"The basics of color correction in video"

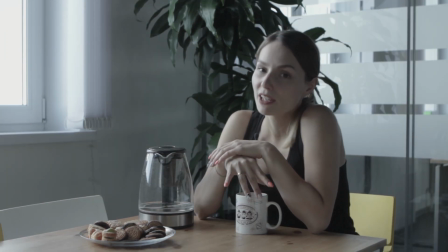0:00 Hi guys, Daria here. How's your day going? I didn't get enough sleep last night.
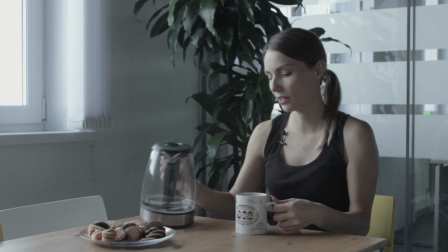0:04 Well, mornings don't start with coffee. That's just what people say on Facebook.
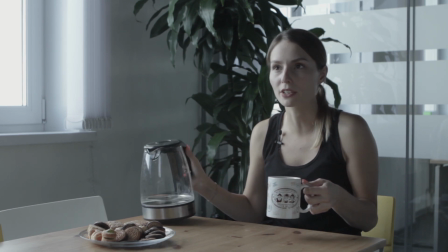0:09 The reality is that you're like in the Matrix until you get your magic shot of caffeine.
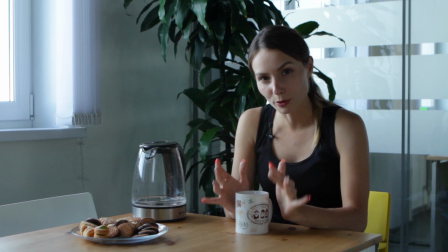0:18 That's so much better. Did you see how the picture just got brighter and more luscious, and the colors have been transformed?
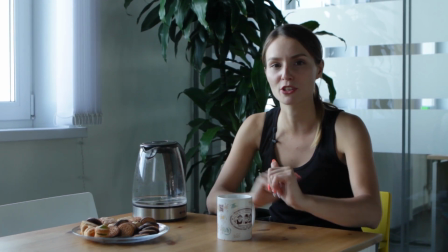0:24 Well, of course it's not the effect of my coffee, it's the color correction that we've made to this video, and that's exactly what we're talking about today.
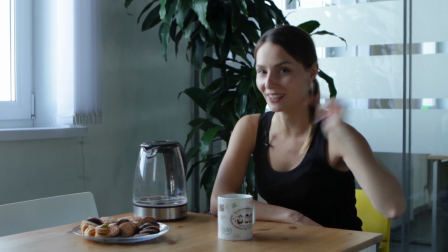0:32 So, let's get started! On the Movavi blog, we always talk about the basics of filming and editing, but in video production there is another very important aspect – color correction. With the help of color correction, you can fix original images and make a bright, colorful video from a dull one. If the color balance is off in the frames you shot or an image is too dark, basic color correction tools can help fix that. But I should warn you not to rely on color correction only. Not every frame can be saved at the editing stage. Color correction is useful not just as a technical tool, when we need a clear and vivid picture, but also as an artistic one. You've probably heard that with a specific color palette, you can set the mood of a scene. In this case, the video needs to be colored, that is, to have its color balance adjusted and to set a bias to one color or another.
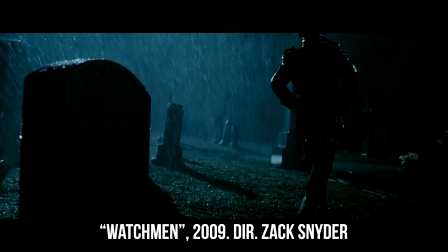1:24 As an artistic technique, color correction is often used in movies.
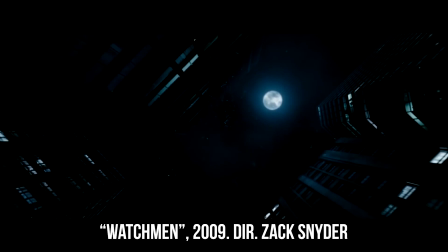1:28 As a rule, cold colors help create a gloomy atmosphere on the screen, inferring a depressed state.
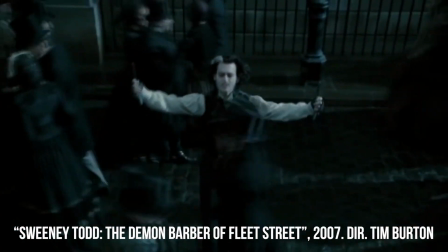1:33 We often see cold shades of blue in dramas and detective movies. Warm colors can be used to create the opposite mood.
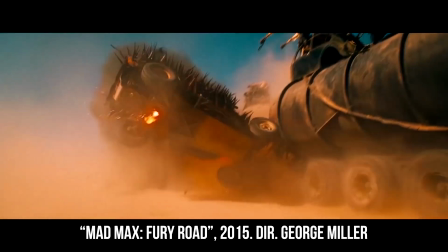1:42 But don't take the symbolism of colors literally. Red doesn't always mean violence or danger.
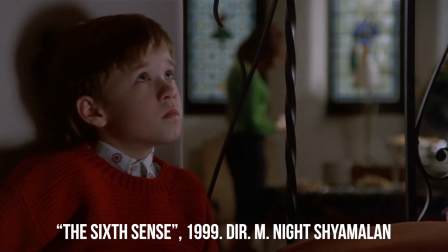1:51 Sometimes it's just a bright accent.
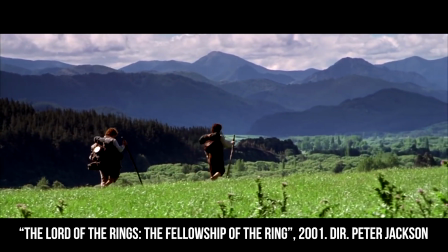1:56 Green isn't always calm and serene. Sometimes it can imply mystery and mysticism.
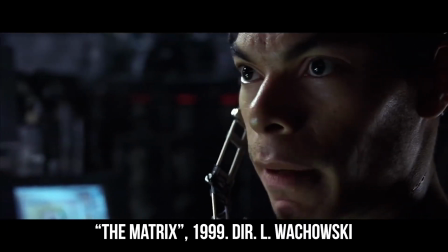2:03 In The Matrix, the Wachowskis used color correction to portray the real world as more natural and cold,
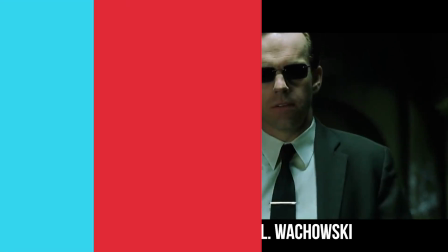2:10 and the world of The Matrix with a pronounced green bias. Don't expect color correction to do all the heavy lifting. A shift towards this color or that color is only used to underscore the mood in video. The artistic effect of color correction works when the correct composition of the frame and lighting have been selected. They play the most important role. Let's look at a real example of how color affects our perception of a scene. We can look at the same frames with the same composition, size, light and editing, but using different color correction.
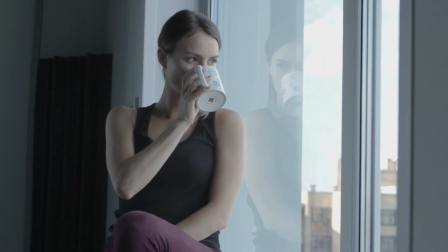2:41 We shot the scene of me dreamily drinking coffee while gazing out of the window.
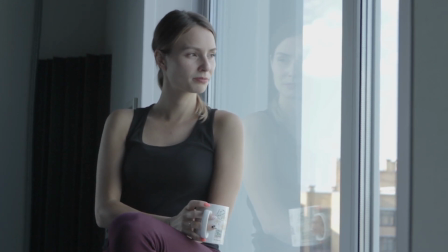2:46 Now it's ordinary, not very exciting and lacking in contrast. By the way, that's no accident.
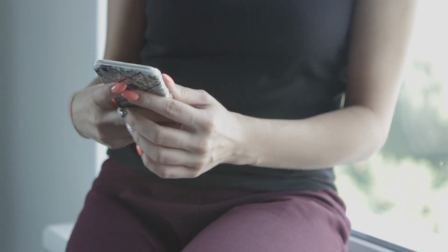2:51 Many cameras have automatic settings for such shooting modes that specifically reduce the contrast in the footage in order to capture as many color shades as possible.
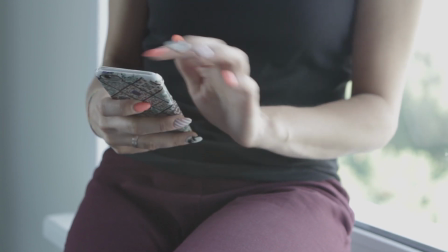2:59 The full color palette is then restored later, at the color correction stage. Here is the same scene, but in warmer, more saturated colors.
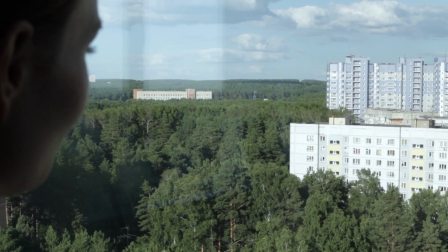3:08 In the last frame, you cannot see my emotions. But despite the cloudy weather outside, the mood seems good.
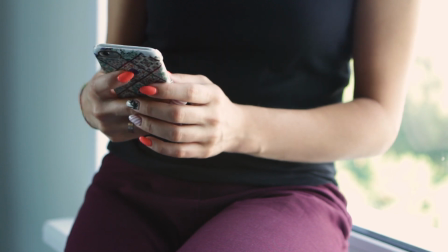3:13 It makes me feel as if I should upload the picture to Instagram or write to an old friend. And now in colder, not so contrasty or saturated colors.
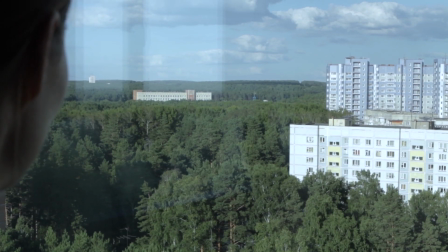3:22 The picture immediately seems sadder, as if I were writing a tearful poem. There are certain rules regarding camera movement and composition, but there are no such rules for color correction. It all depends on what kind of mood you want to bring out and what atmosphere you want to convey. The most important thing is that the image should appear harmonious and convey the appropriate mood. Despite the absence of rules, we can still highlight common mistakes that you should avoid.
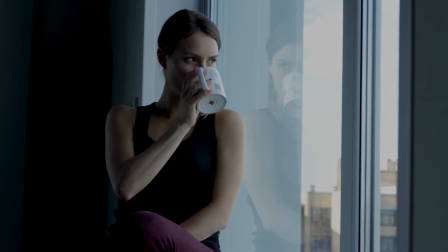3:49 Make sure in advance that you have sufficient lighting. You can always lighten the picture during the montage, but this tool is not a miracle cure.
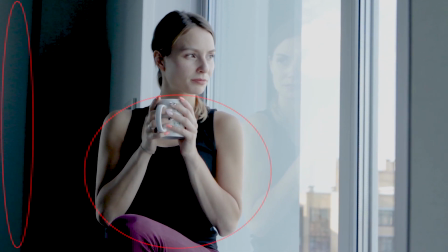3:57 Sooner or later, there will be noticeable noise and the frame will become hopelessly corrupted.
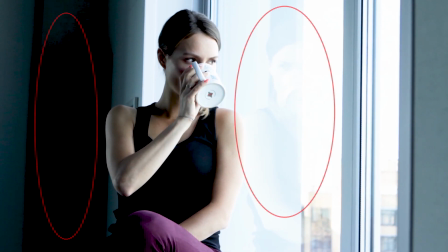4:02 Besides, overexposure and stark shadows cannot be fixed during montage.
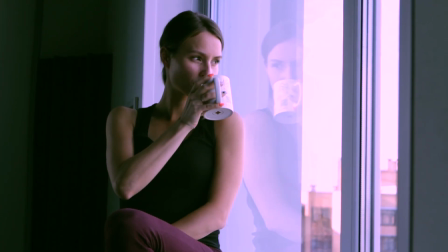4:06 Do not use unnatural colors.